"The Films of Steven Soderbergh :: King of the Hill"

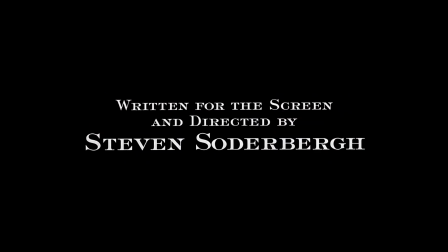4s
year is 1993. Based on the memoir of the same name, this marks Soderbergh's first attempt at writing an adaptation.
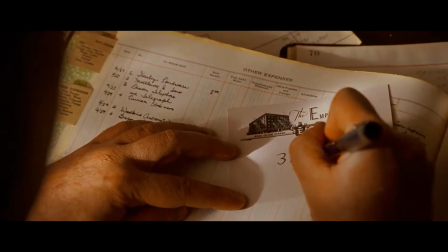13s
Some of the usual suspects return both in front of and behind the camera.
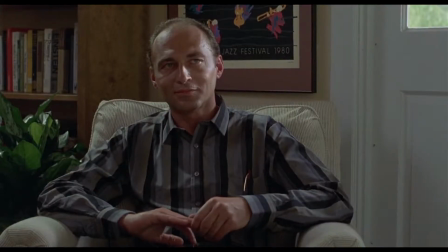16s
That's Ron Vorter as the hotel manager, who you may remember as the therapist in Sex, Lies, and Videotape.
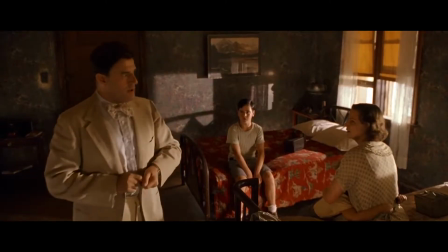22s
David Jensen returns as the mail clerk. The father is played by Jerome Crabbe, who you may remember from Kafka. Cliff Martinez returns to score. And Soderbergh himself returns to edit. And there's also some new recruits. The photographer this time is Elliot Davis, whose warm look helps the feel of early 1930s summer. The production designer is Gary Futkoff, and he would work with Soderbergh again on two other films.
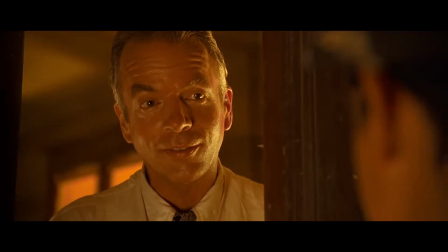47s
In terms of acting, Spalding Gray plays Mr. Mungo, who Soderbergh cast after reading one of his books.
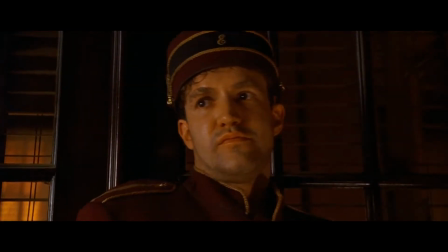53s
The character of Ben is played by Joe Crest, who has the distinction of being in the most Soderbergh films.
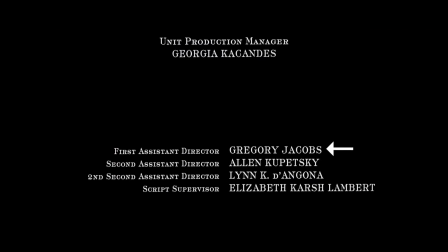59s
And last, and definitely not least, the first assistant director is Gregory Jacobs, who would work with Soderbergh for the rest of his career.
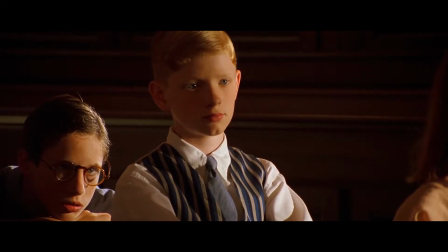67s
I talk more about the editing of King of the Hill, but Koganada has already made an essay about it on the Criterion disc.
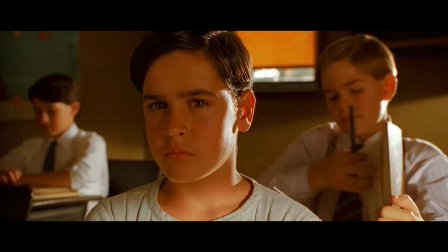73s
So instead, in this episode, I'll be talking more about the cinematography, so don't expect it to be long.
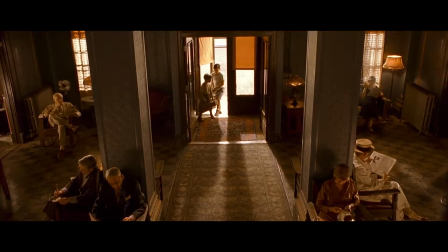81s
King of the Hill is the first film Soderbergh made in the 2.35 ratio, which helps give the film a more grand feel.
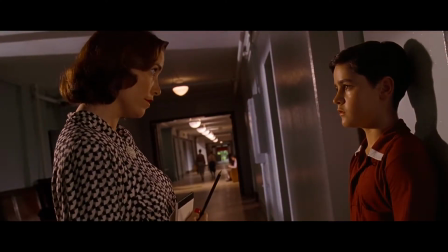87s
The use of Dutch angles returns, and it's featured more prominently here than it does in Soderbergh's future films.
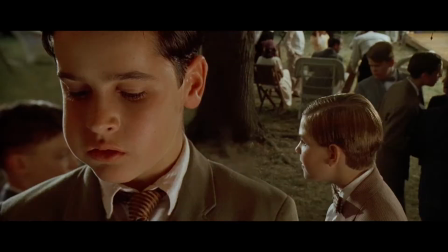93s
King of the Hill marks the first time Soderbergh uses the split diopter shot.
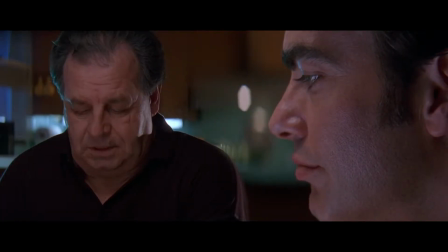98s
The effect is used again in The Underneath, and I'll explain more about its use in the next episode.
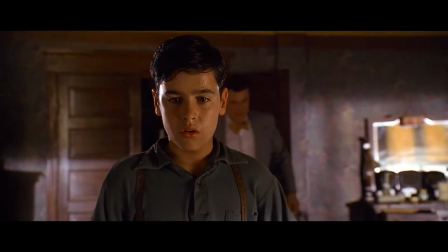103s
When the father announces he's leaving for a job, the camera employs a slow dolly zoom.
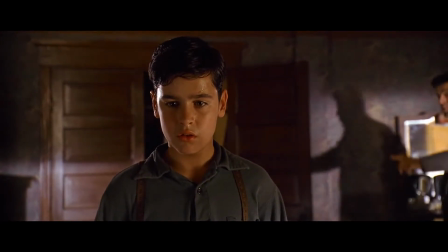107s Models, they don't have any works in sight, but I took two who had works in sight, and I gave one to Manny at the woodwork.
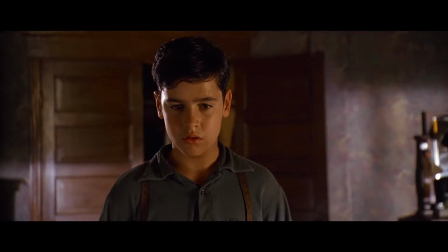113s
This helps us understand Aaron's realization that he's going to be all alone.
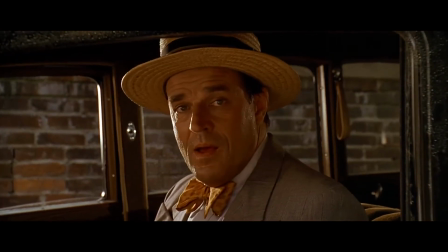117s
In the very next scene, where the father tells an interesting backstory, it's done with a shot reverse shot that involves the characters looking directly into the camera.
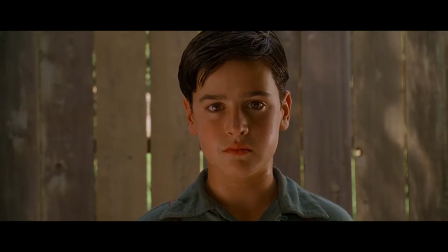126s You're a smart boy. You're very smart. I tell you how smart you are.
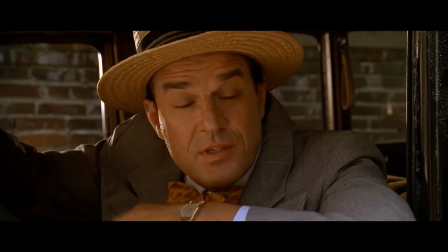132s Once when you were less than a year old, your mother was in a sanitarium with consumption, and you would cry every night.
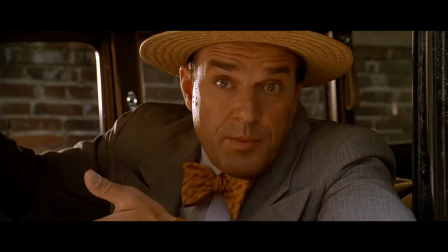137s So the first few times I picked you up and you stopped crying, so I realized you just wanted attention.
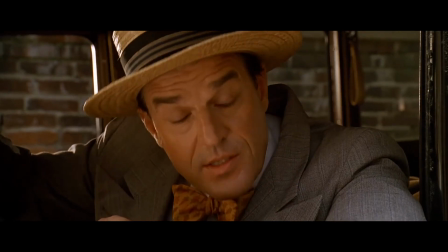142s So the next time you cry, I got a glass of cold water, and I stood over the crib, and I said, you see this?
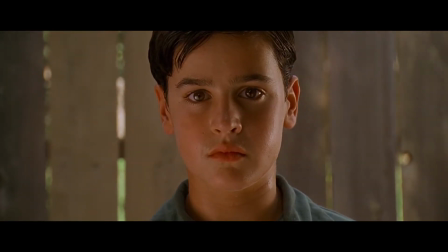148s This is a glass of cold water, so you better stop crying, or you'll be sorry. But you kept crying, so I poured the cold water in your face, and you stopped crying just like that.
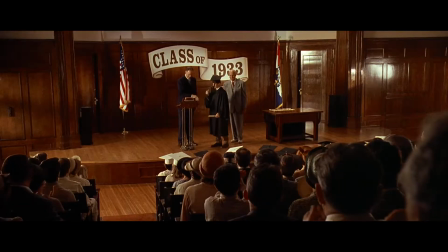155s
The beginning of the graduation scene is done with only music, a tactic Soderbergh would use in his later films.
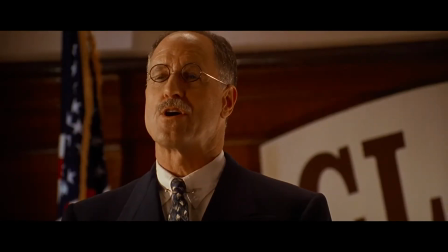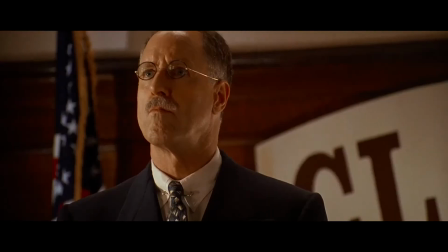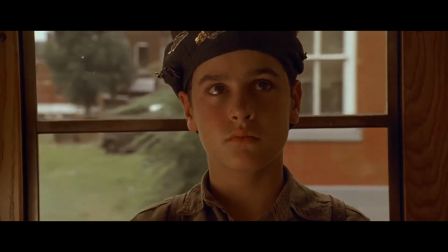172s
When Aaron goes to visit his mother at the sanitarium, we start with a medium close-up of him on the train.
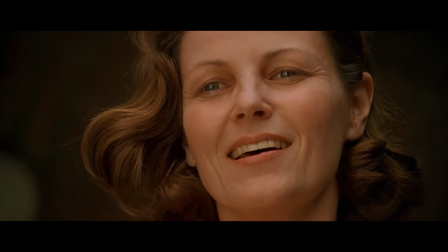178s
When he arrives, the conversation between him and his mother is done in extreme close-up, though only once do we see the true distance between them.
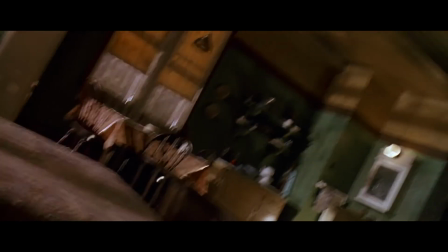185s
During the hallucination scene, the film employs a kind of stop-frame effect.
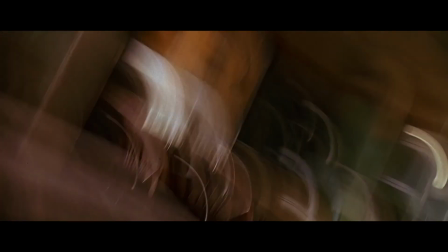189s
It helps establish the low point of Aaron's story, and is accompanied by the flashbacks, which showcase a true testament to Soderbergh's skills as an editor.
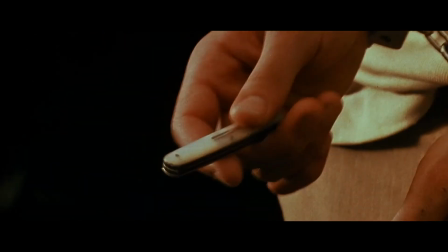197s
It is also accompanied by Cliff Martinez's ambient sound.
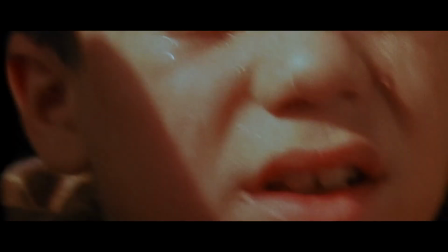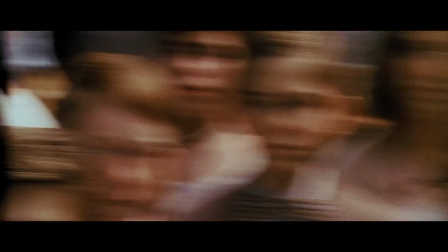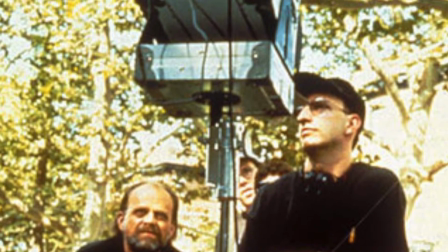213s
After the failure of Kafka, King of the Hill marked a slight return for Soderbergh's career.
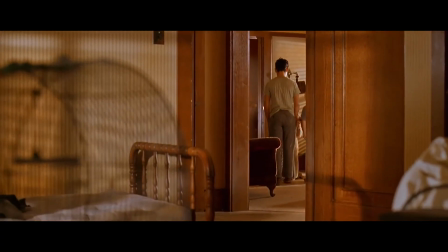218s
It was nominated for the Palme d'Or at the Cannes Film Festival, and it showed that Soderbergh was willing to work in any genre.
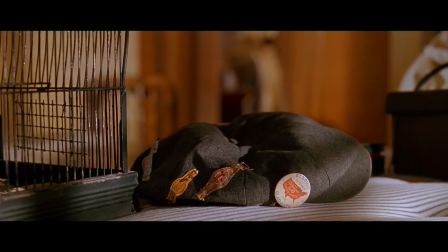224s
So it seemed that he could do anything from here. But unfortunately, he would be absent for his next film.